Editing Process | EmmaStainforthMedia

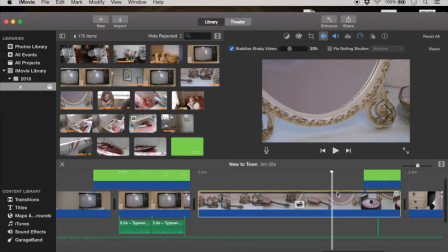12:19 But the stabilizing feature on here has really helped, and you can't tell anymore, which is good.
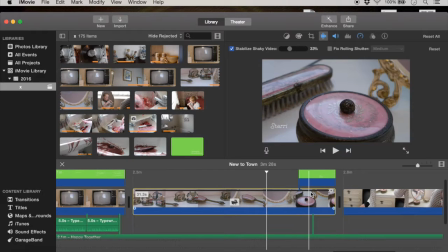12:26 And again, I've added the text. I like the way it just appears in gaps. I think it looks nice.
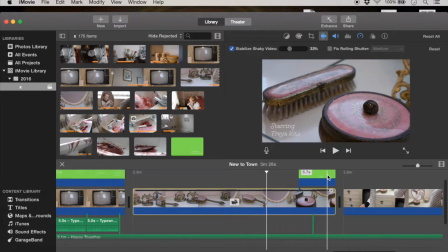12:32 And the text I've chosen is called GIST. This is one that's free to use. I have checked on, there's a website called, I think, 1,000 free copyright
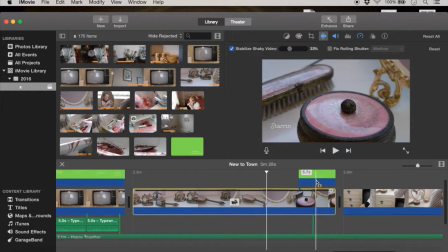12:45 fonts, and this one was on, because a lot of them are written as free, or you can pay for the commercial rights, or they're just for personal use, but this one was just free, which is very good because I think it fits with the whole 70s vibe.
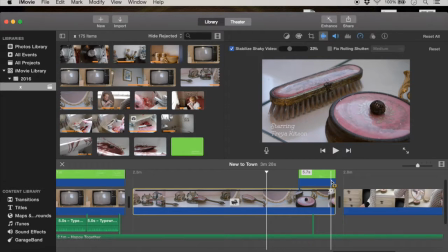13:00 Actually, it's just kind of I don't know, kind of a romantic font in a way, which is nice to contrast.
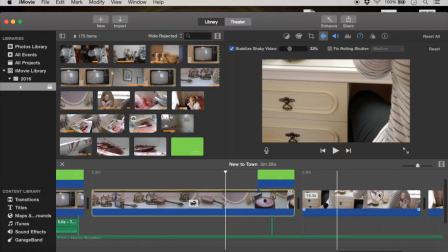13:08 I like the way it looks. I think it works well. And then we've gone for a pan.
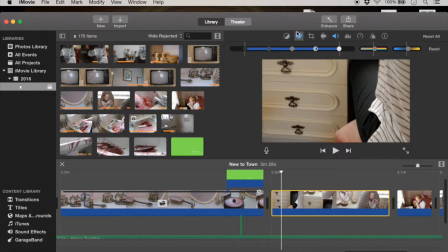13:14 I don't know, have I changed this one? I've slightly turned up the saturation and the warmth again, just because I wanted to create the warmth and the contrast. And we've panned up here, and this isn't to do with actual editing,
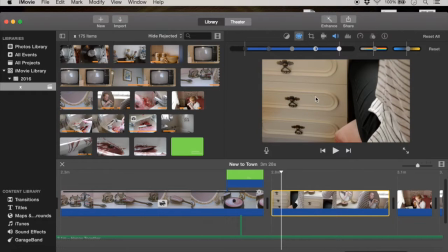13:29 but on my camera there is it works.
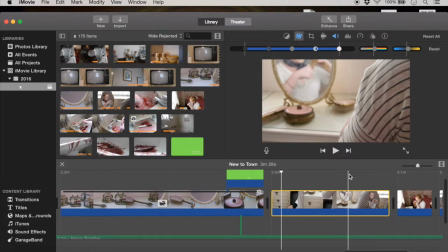13:34 It focuses on, you can change the focusing features, and this was focused on these bits.
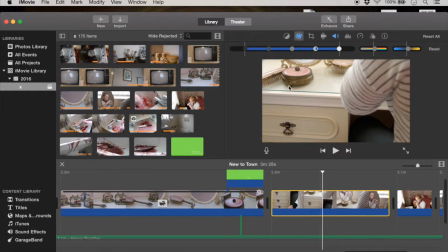13:42 Oh, I'll try and stop it. These bits here, and then when I moved up, it was out of focus.
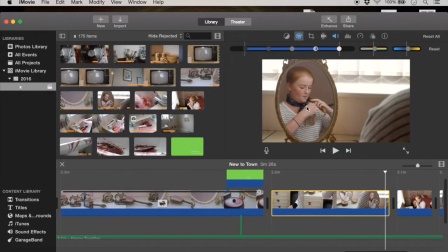13:48 But then when I tapped the screen, I'll try and show it, her face became in focus, which added a nice bit of camera work, I think. And then we cut from this angle to this angle just to add
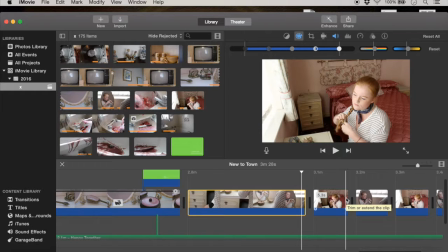14:02 a bit of differentiation and kind of make it a bit more natural. But also, I really like this shot. Emma from our group was the cinematographer, and not me, Emma Flintoft, and she made this shot so it kind of looked down,
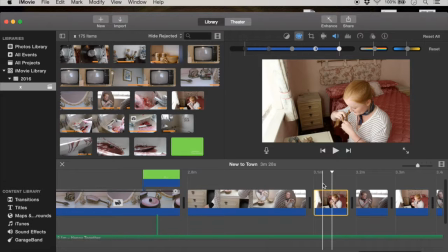14:18 which I think is really effective because it kind of makes it look like she's the victim, but obviously she's not the victim. So it really creates a bit of a red herring, which I think works really well.
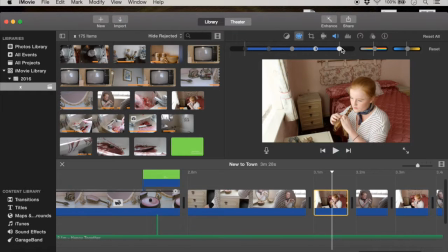14:31 And this shot is nice to show the background, which is a bit creepy and weird, but is kind of good for the time setting. But at the same time, although it's creepy in a way, it does look like
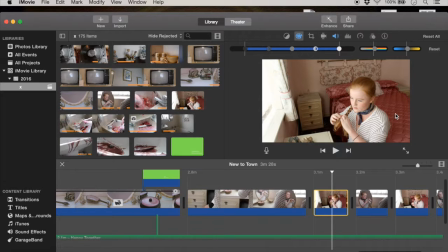14:45 like a girl's bedroom and something quite innocent. So it does work.
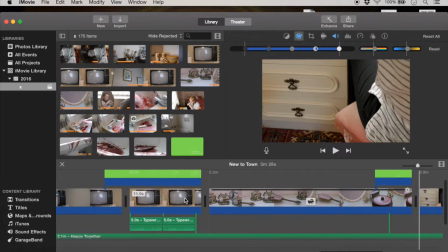14:51 And then yeah, we've cut back to
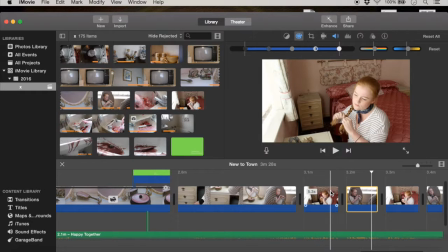14:56 here, and I've turned up the warmth and stuff again because of how that wanted to go.
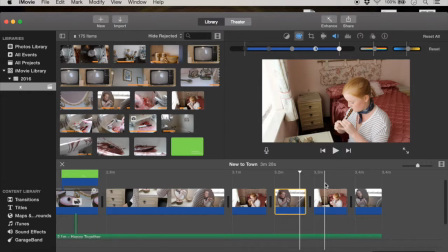15:02 And I've just carried that on, and we've cut between these two quite a bit just to add a bit of differentiation and make it a bit more natural, because in film it is quite natural to change
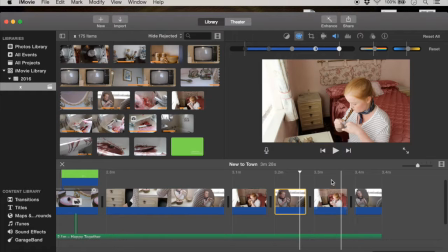15:16 the angle, which is just Hollywood realism kind of thing. So yeah, that's all I've edited so far.
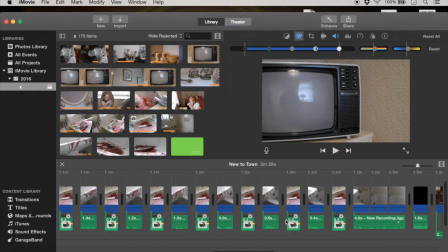15:25 And yeah, I will make another one of these videos once we've added in the other bit,
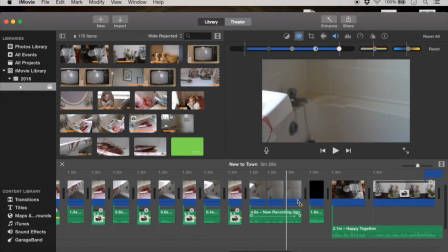15:29 because that bit has actually got speech in, which this section hasn't.
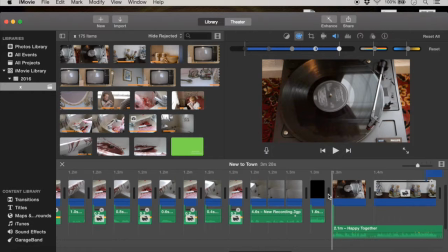15:34 So I'll have to think about the audio for that, which I think I may either film on the mic. I may either record the audio on the microphone I'm filming now, because this is quite good quality.
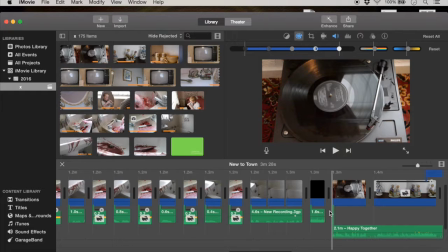15:49 Because we're struggling with mics from school because they don't seem to fit our cameras,
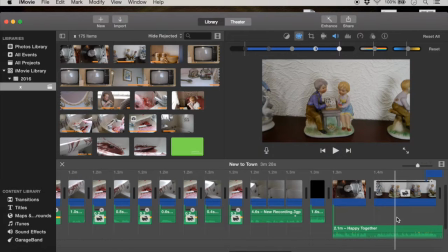15:55 or it might just be the case of using the diegetic sound because it's filmed indoors. It probably will work fine because there's not going to be any outdoor sounds.
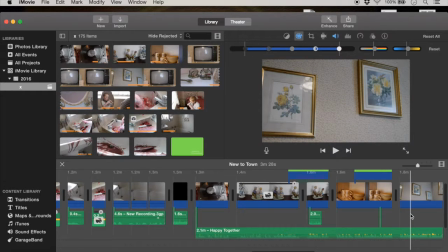16:07 So we will see. And yes, that is it for the editing for now.
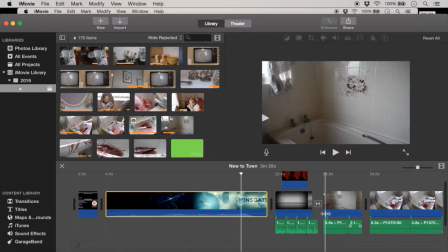16:14 Right, so I've actually forgotten to speak about the transitions used,
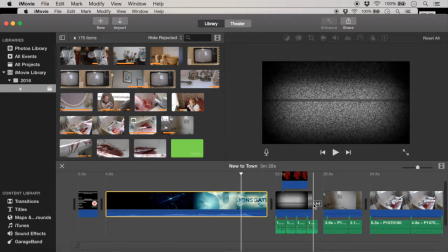16:20 which really the reason why I forgot is because I think there's that one there,
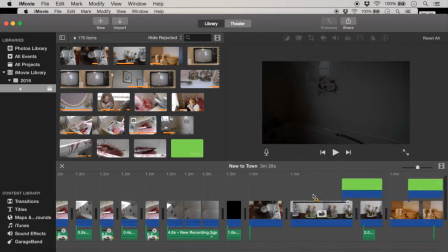16:25 and that is it for now.
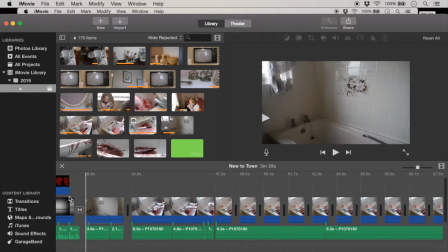16:31 Plainly because when you watch films, you don't seem to see many transitions and stuff. The only one I've used here is a fade up, just to kind of break the
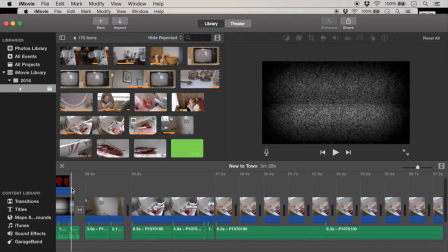16:46 opening kind of credits. Not really, I don't know what you'd call them, to the actual film.
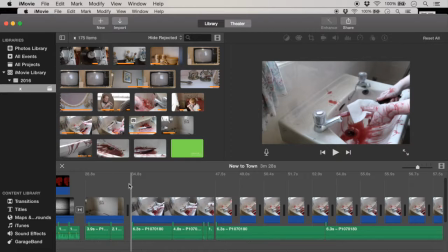16:53 But otherwise, I haven't put any in just because I think it personally it would break the verisimilitude of the film.
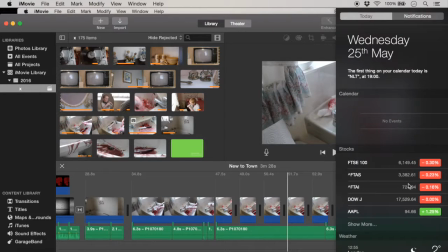17:00 Like, I suppose you could call, oh, that is not what I wanted to do.
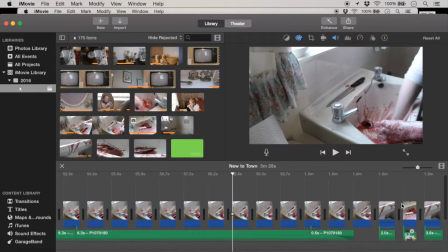17:05 Um, you could, I could have put one in.
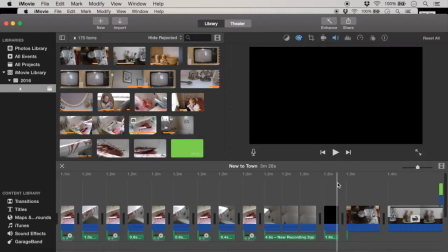17:10 Let me find it here, or you could argue this is just a fade to black, or just a cut to black. Well, it is a cut to black. I suppose you could say this is a transition, but otherwise it really does break the verisimilitude.
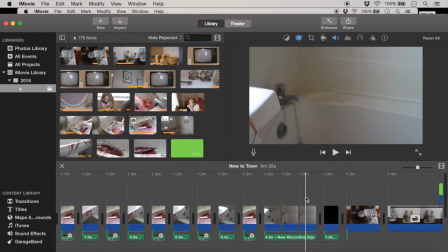17:24 You could, I think, of maybe, or I could think about putting in some that maybe do break the verisimilitude,
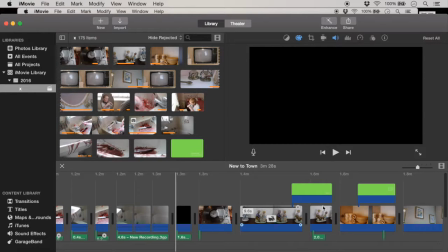17:32 because like films at that time like Star Wars brought in those really cliched filter not filters transitions, which is something I could use to show the time period, but I'm not sure it would work for a horror because it's something you really want to have a sense of realism.
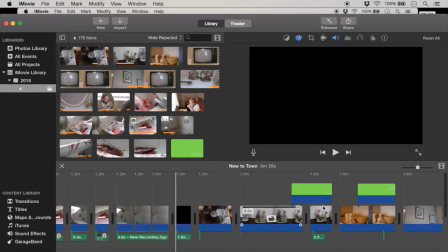17:51 So that's something I'm going to think about, and maybe when I put it all together later, that might be added in, but we will see.